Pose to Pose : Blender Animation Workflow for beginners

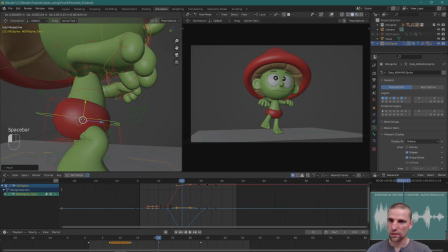2227s
I feel like that COG can be much more aggressive up and get him mad and angry and just bigger and taller. Forward.
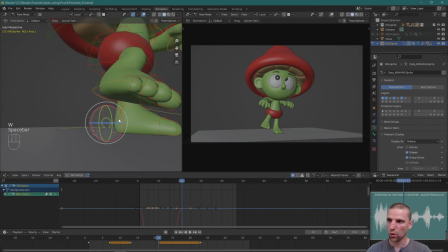2239s
And now I'm hyperextending that leg, and you can see I'm just moving all over to different body parts that
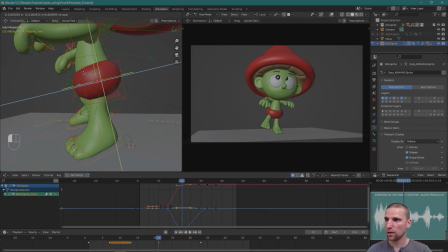2250s
what I think is more important. So I'm going from one part of the body to another, just as I feel what's more important in this pose.
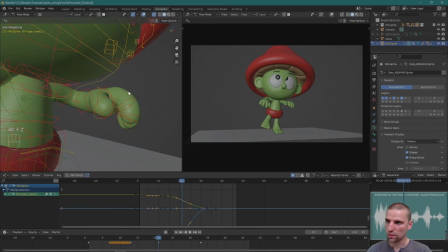2260s
Awesome. Let's add a little bit of anger into his fingers. Fingers come up.
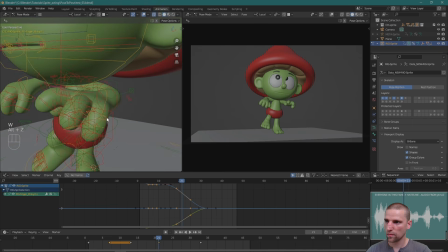Yeah, I know this idea can be much more strengthened, but let's keep moving on.
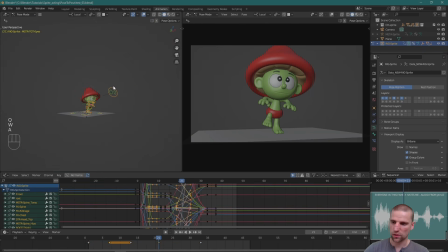2280s
Cool. So there's our pose for now. A, select all, insert a key. Same thing as we did with this pose. There's a hold. I want to see that hold. That this pose is important. So Control C, Control V. Yeah.
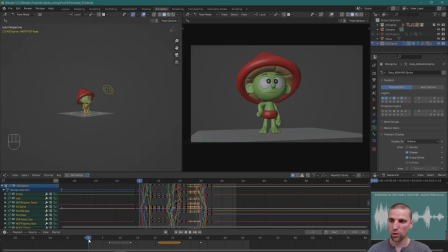2296s
Okay. So here's the pose we have. We have one pose, two pose, which is a hold. So two pose, three pose, which is another hold, and then four poses. So let's just play what we have.
Hates me. Everyone in this family hates me. Everyone in this family hates me.
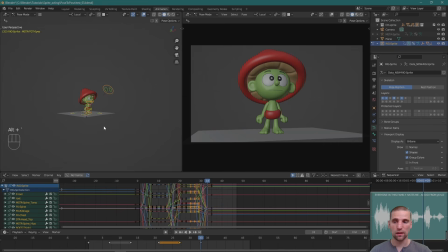2312s Everyone in this Cool. family.
So slowly we're getting to the idea. This pose I can already see is not very strong, so that needs to be cleaned up. But that's okay. And then I know when we come in from one extreme to another, the body typically overshoots.
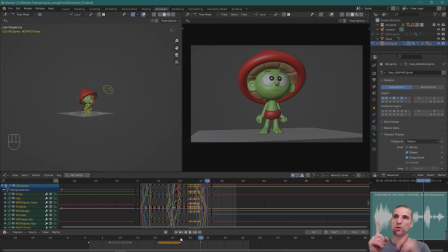2329s
So overshoot is when you're going from one pose to another, and that physical movement, in order to stop on your mark, you overshoot. You go past your pose, and then you come back into that pose. That's called an overshoot.
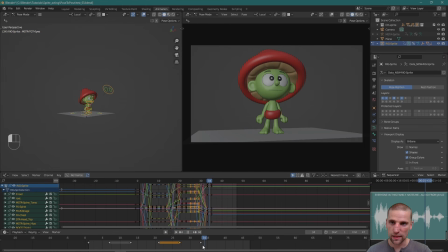2346s
So he's coming down, and I'll show you how I build in that little overshoot pose. And sometimes not as important of an idea, but I do like to sometimes block that in. So here we go.
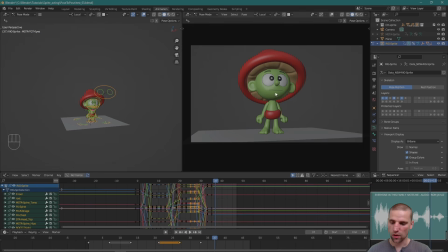2361s
With this blast pose, I'll just insert another key, and now I'll come back to this original one.
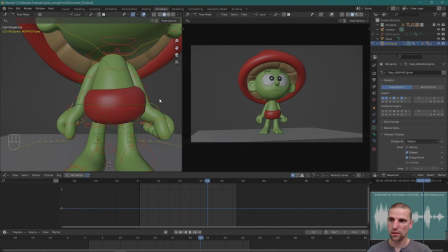2369s
And here's how easy an overshoot pose is. Bam.
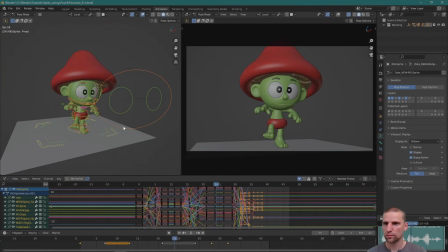2376s
Awesome. So let's see what we have.
Everyone in this family hates me. Everyone in this family hates me. Cool. So the poses are relating to each other. Everyone in this family hates me.
And the blocking pass, I think, is looking good. Let's do some cleanup. Let's do some refining of some poses.
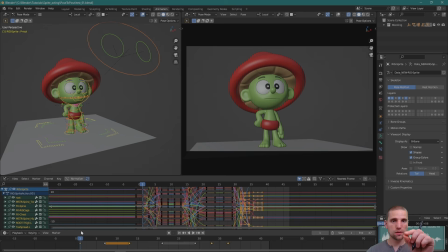2393s
And then we'll start to add the breakdown keys, the settles, and then I'll show you some advanced how we blend between them, or at least how I blend between those parts of the animations.
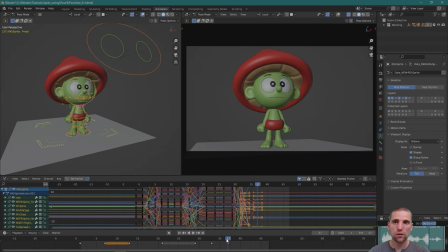2406s
Awesome. Let's refine the last pose together. Let's see what we can do to clean up the pose and make it a little stronger. So, one thing you can do, and this is the first thing I do, is I select all,
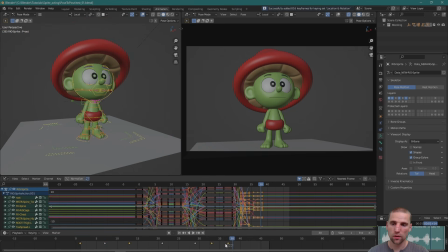2419s
insert a key, make sure everything's keyed, and then I go one frame over, either you Control C, Control V, and now you have a duplicate of that frame. And what we're going to do is work on improving the pose, and then we're going to flip back and forth. Did I improve the idea? Did I improve the clarity? If it's a yes, then I replace the original pose.
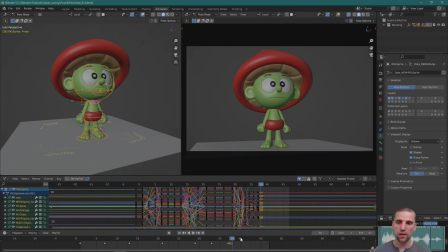2438s
If it's a no, that's okay, at least I tried. So that's the first thing I do when I now refine the pose. So I think for this one, what I'm looking at is maybe the shoulders can be less kind of boxy.
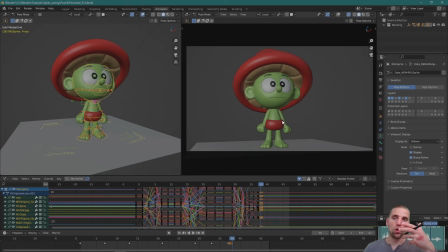2452s
Maybe even a little more stretched. Everything can be a little taller. That's what I'm looking at to do to upgrade the pose.
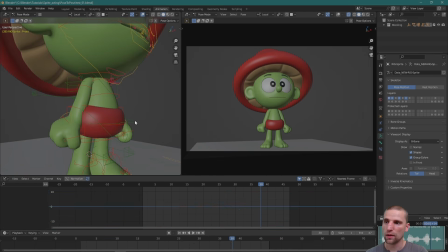2459s
So let's do that together. I'm going to start with the COG, the center of gravity.
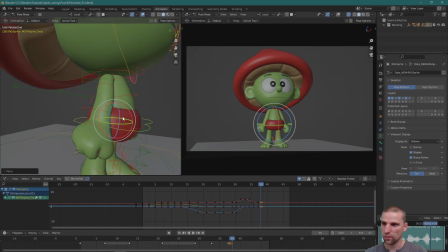2463s
And I think it can still be a little bit cleaner, a little taller.
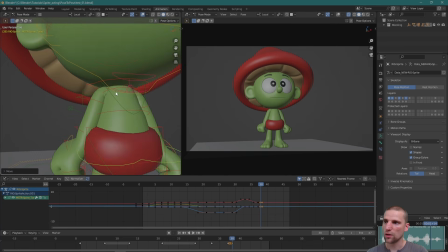2472s
Awesome. And then that shoulder to me stands out.
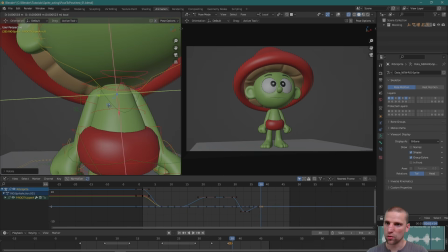2479s
Just going to rotate that down a little bit and into the body a bit more, trying to not draw attention to that part of the body for me.
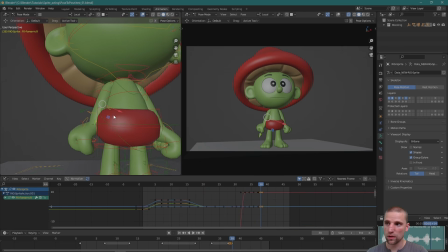2489s
And maybe even don't be afraid to break the rig, essentially. You can elongate parts of the body as well. Don't be afraid to do stuff like that.
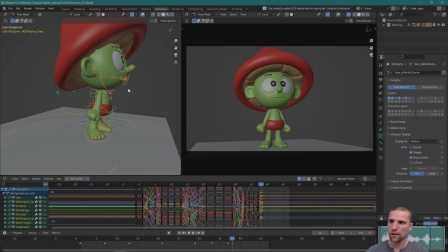2499s
I'm going to select I to insert, and then we can see if the pose is better. So now I can flip back and forth between the pose update just by hitting the left and right arrow keys. And the pose is stronger. It's wider a little, it's more aggressive, and he's up straighter.
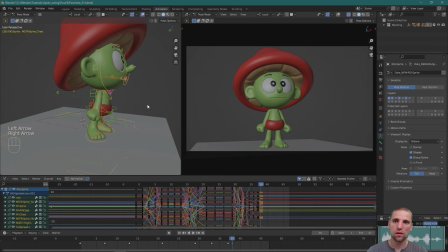2517s
So not a big change, but enough that the pose now is more clear. The communication of that stance, I've had enough, is more clear.
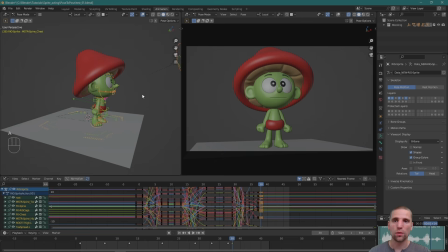2528s
So it's a good pose change. So with everything selected, I'm gonna just insert a key one more time, and I'm gonna Control C and Control V. And that pose has now been updated. It's been refined, and it's now communicating better. It's stronger. Okay.
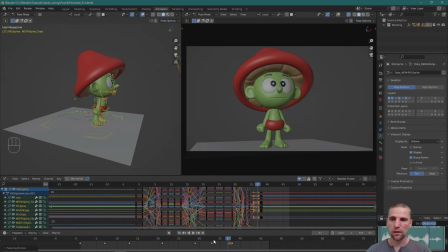2547s
One other thing I like to do is once I've done this maybe once or twice, refine the pose, and I'll do it for all poses, just the same method, compare, and then if it's better, replace. Another option that I like to do as well is with that key, the same key,
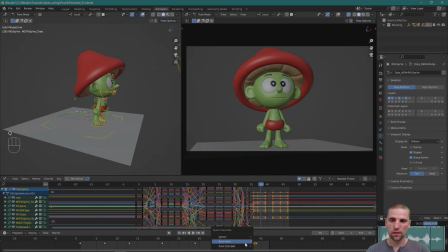2565s
I'll just space it out a little bit. I'm going to select both of them and hit V and go to auto. And what that does is it overshoots. So if we look at the graph here, the information's coming from this key right there.
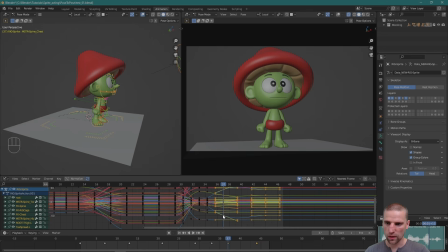2582s
It's moving into this key, and as it's moving, it's overshooting and coming back into that pose. And I use the computer, the overshoot, to help in the pose. So you can see the pose now gets pushed and elongated.
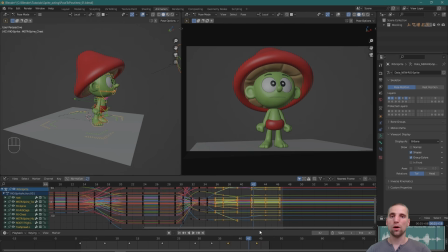2600s
So I've crafted the idea, and now I'm allowing the computer to now further push that idea. And it does it in a nice way. So even something like this, he's taller, that's what I wanted. So he's coming from there. And I can pick something, even frame 42 is nice.
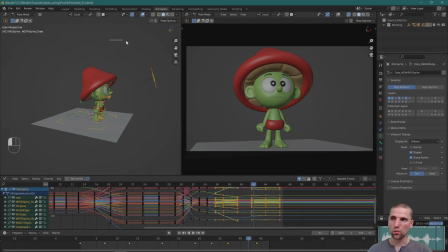2619s
So I like that. I'm going to, with everything selected, I to insert a key. And now, same thing as before, Control C, and I'm going to replace that pose. Control V. And now I've strengthened that pose one more time.
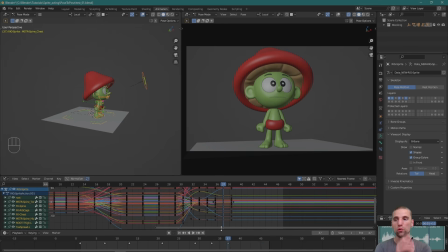2634s
And like I said, that's the step I'll do for all poses. And that's my cleanup pass. That's my second pass, where in my blocking, I've identified the poses, the key poses, the timing.
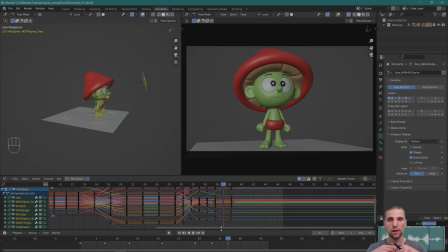2648s
I know it's all working. Second pass is now refining and making the performance that much stronger. So let's go ahead and play what we have.
Everyone in this family hates me.
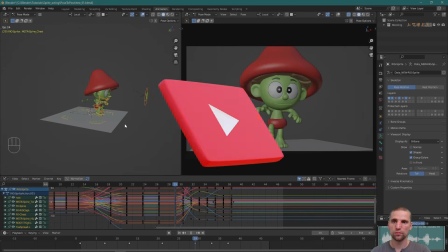2660s
Awesome.
Everyone in this family hates me. Everyone in this family hates me.
Cool. So let's move on.
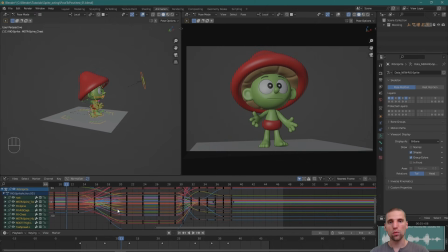2666s
Let's move on now to our third pass, where we add the breakdowns between the key poses, the breakdowns to define the arc and play with the timing a little bit, and then the settle. So the settle is this portion in here,
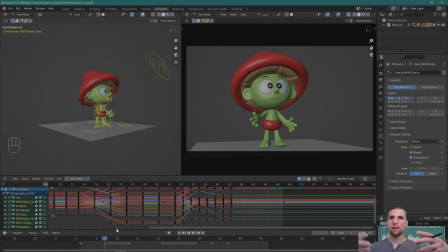2680s
that hold that we built in to allow the audience time to read that idea, that pose, that hold. Once we do the breakdown keys, we're going to take part of that hold and just make it a moving hold. We're going to settle into that idea. And that allows the performance to be less stiff.
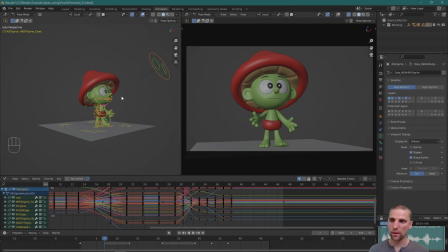2700s
So the settles is one way that we remove stiffness from your performance. Let's go ahead and start right at the beginning with the breakdowns. One other thing, if you're looking at the keys and how I've spaced them, you can hopefully maybe pick up a pattern.
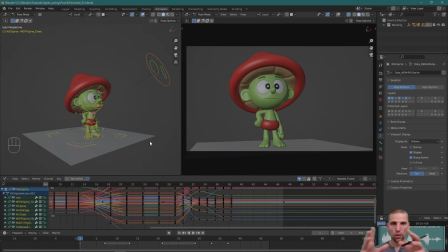2714s
When I set up my key poses, I like to build all my poses, my key poses, on odd frames. So you can see I'm on frame 1, then frame 7, frame 13 is the hold, that whole thing.